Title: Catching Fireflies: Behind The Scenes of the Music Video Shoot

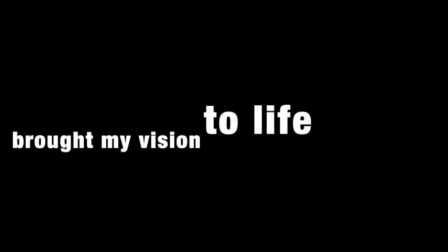1s
This is the behind the scenes of the Catching Fireflies video shoot,
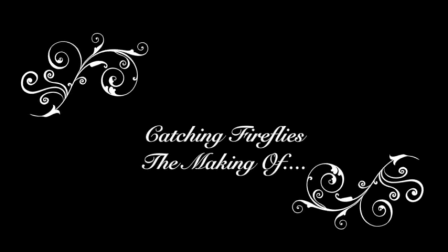5s
my first ever release, my debut release, and song that it was pretty personal to me.
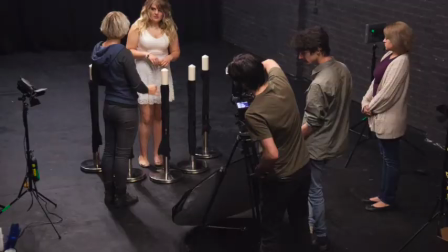12s
There I am getting ready. The first couple of shots and everything are of the Firefly Cave,
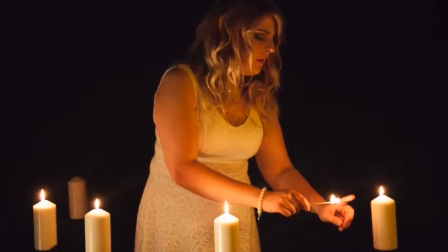20s
which we shot at the studios in the little black room and everything, and it's supposed to look ethereal and, you know, this girl who
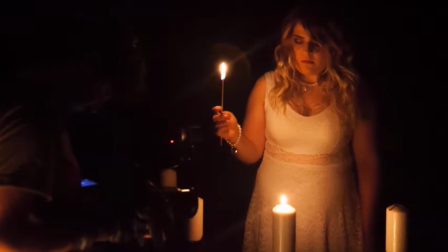28s
dealt with much heartache, and, you know, you sort of see the vulnerability, but she's also learnt from it as well.
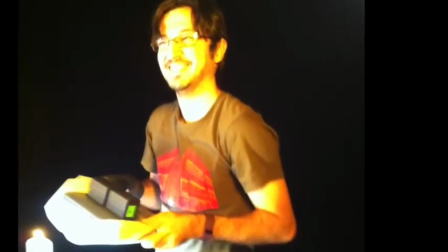36s
There's the cinematographer, Paul, absolutely fantastic.
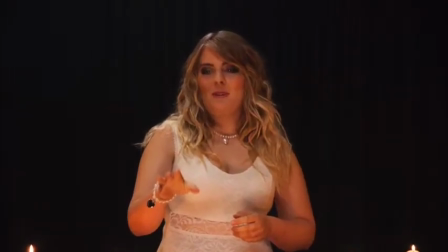41s
Oh, I'm bossing someone around there. Rehana, she did my makeup and everything, and also became a bit of a firefly to try and create a little bit of light and atmosphere,
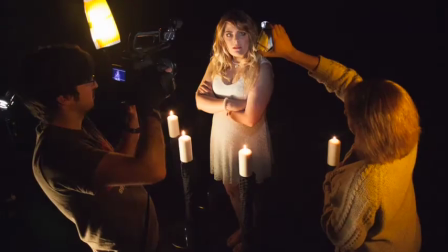53s
which you will see in the fireflies coming in,
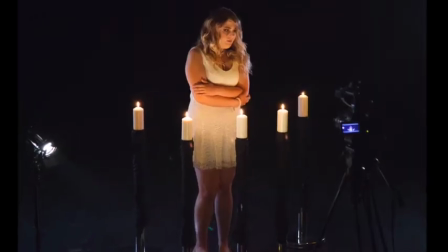58s
which were obviously digitalized, because obviously fireflies you can't direct.
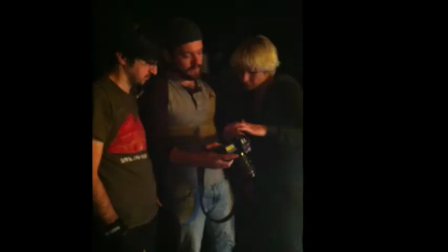64s
There's Stuart, he was the assistant, and absolute fantastic firefly.
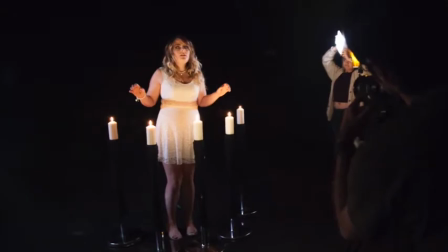72s
Dave Fish, he was the photographer, and everyone was just so fantastic.
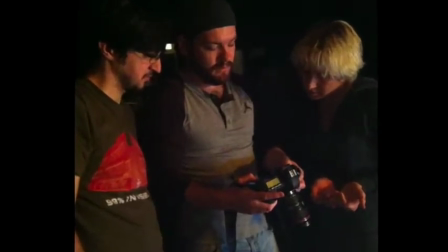79s
Cassie Dart, she's the director, and her vision for the clip just made me,
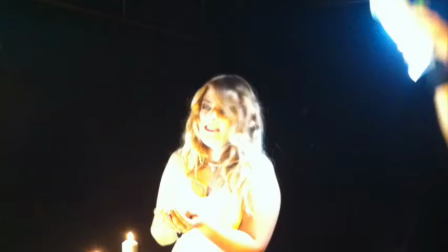88s
just summed it up and said, "Nah, I'm gonna be doing this video with DCF.
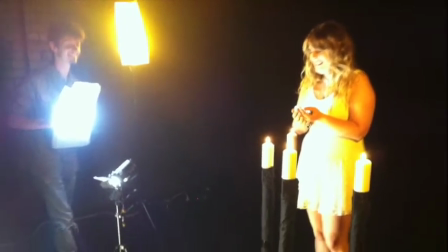94s
They're just fantastic bunch of people." There I am, just chatting away to my firefly.
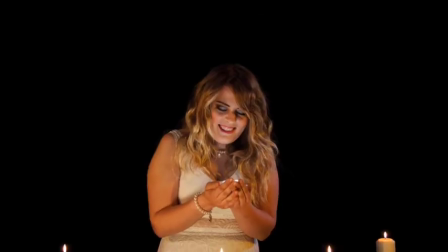100s
Hey, Stuart. Yeah. So fantastic. Yeah. So, I'm laughing at the firefly.
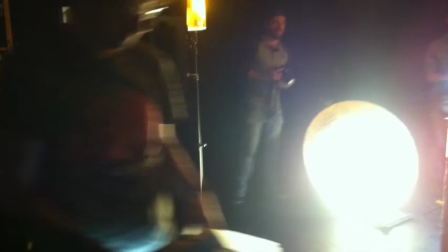108s
Yeah, again, it was just a fantastic shoot. The studio was actually quite cold as well.
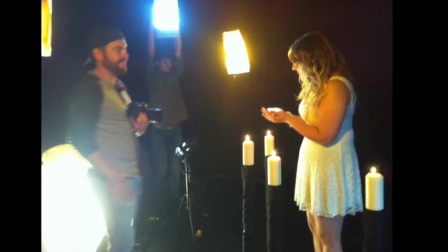116s
So, had shoes on that were just my plain old, like, actually work shoes.
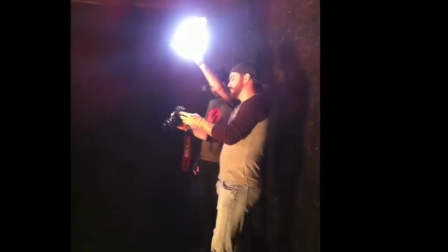123s
but, you know, my feet weren't being shown. There we go, creating some atmosphere, some more lighting.
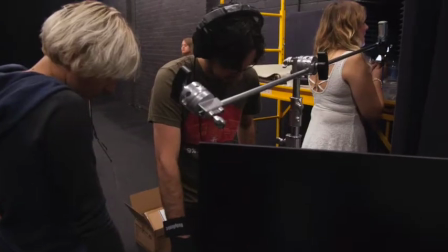129s
Rehana's fantastic photos as well. Honestly, everyone was so wonderful on the day.
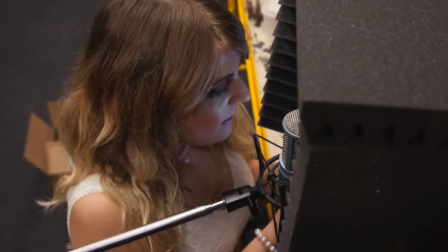135s
There's me recording my voiceovers at the start of the clip, as you'll see. Oh, and here we are moving on to the forest scene,
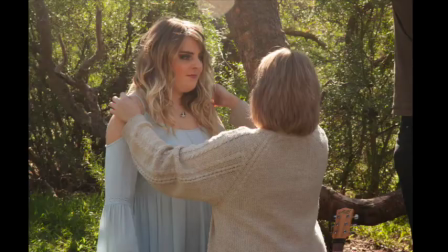144s
where Cassie found this beautiful mulberry bush in the Darabin Parklands,
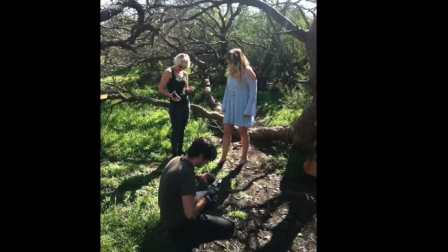151s
and it sort of created this beautiful forest atmosphere, and it was just absolutely beautiful,
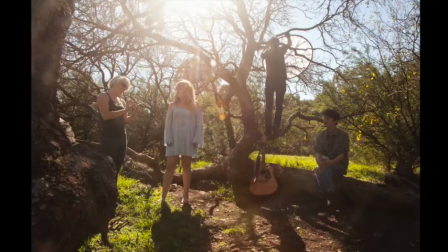157s
as you'll see from the lighting. Like, it was just natural light.
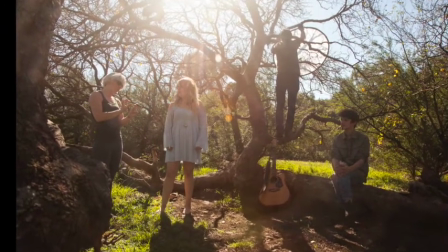160s
Paul getting the reflector up in the tree to set up the correct natural light.
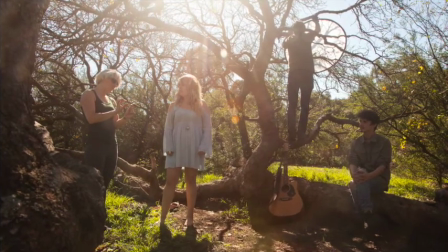167s
Stuart just doing his thing on the tree. And Cassie directing me.
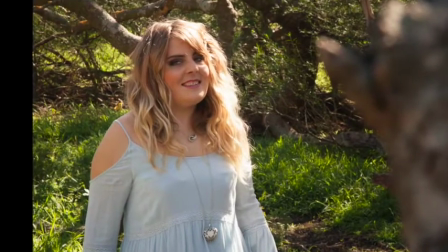174s
Another one from Rehana. That one was one of the photos from Dave's beautiful work.
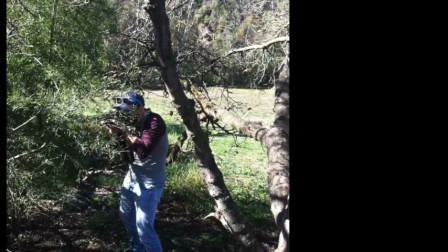180s
Fish's beautiful work, yeah. Some more direction. Oh, who's that poking through the trees?
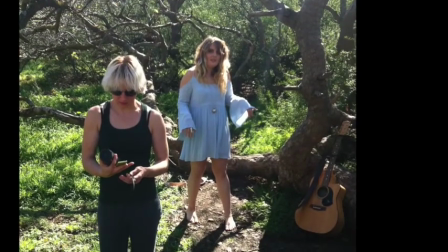185s
Getting a good shot. Like that. Don't know what I'm doing there, honestly.
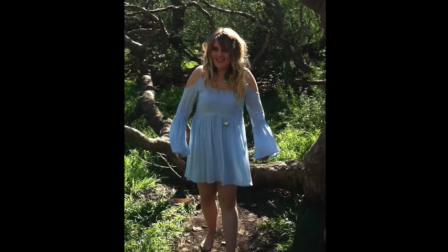192s
Some more laughter. It was the most beautiful shoot and everything.
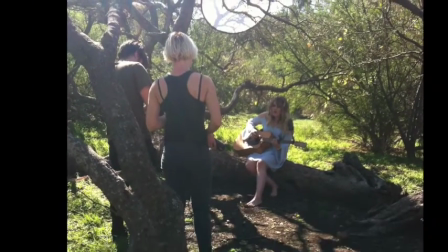196s
Here's some playback stuff from my performance part of the whole piece, where I'm this little fairy,
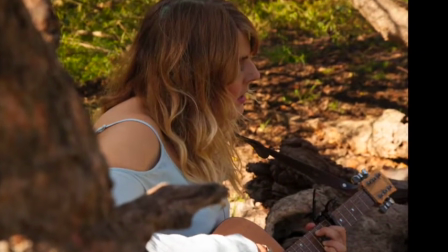203s
the dreamer, who originally
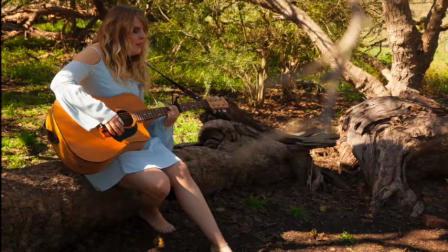208s
wrote the song, and so that was the whole point of the thing, to perform it from that point of view,
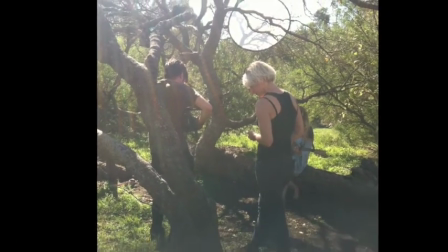213s
in the little fairy dress, and the wild hair, and the jewellery everywhere.
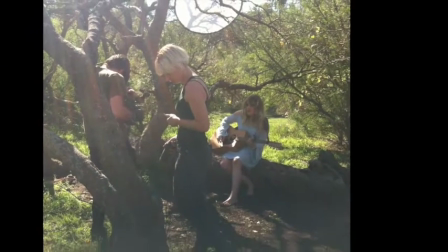220s
I actually love that shot, even though it was, yeah. Oh, it's just absolutely amazing.
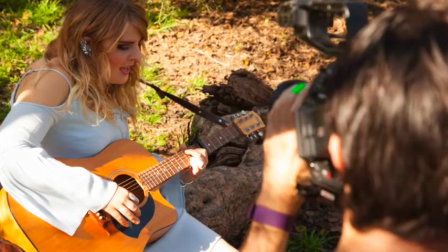227s
There's Paul doing his thing with his camera. Again, there we go.
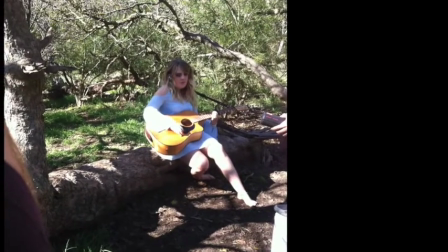235s
Little wildlife nature boy shooting his clip.
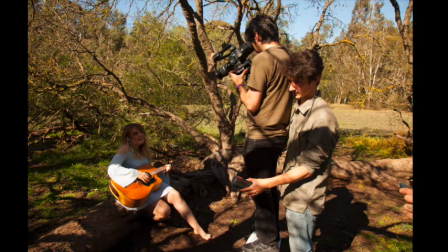243s
Stuart had to hold on to Paul there because he was standing on a crate to get the right angle from. it was like daunting.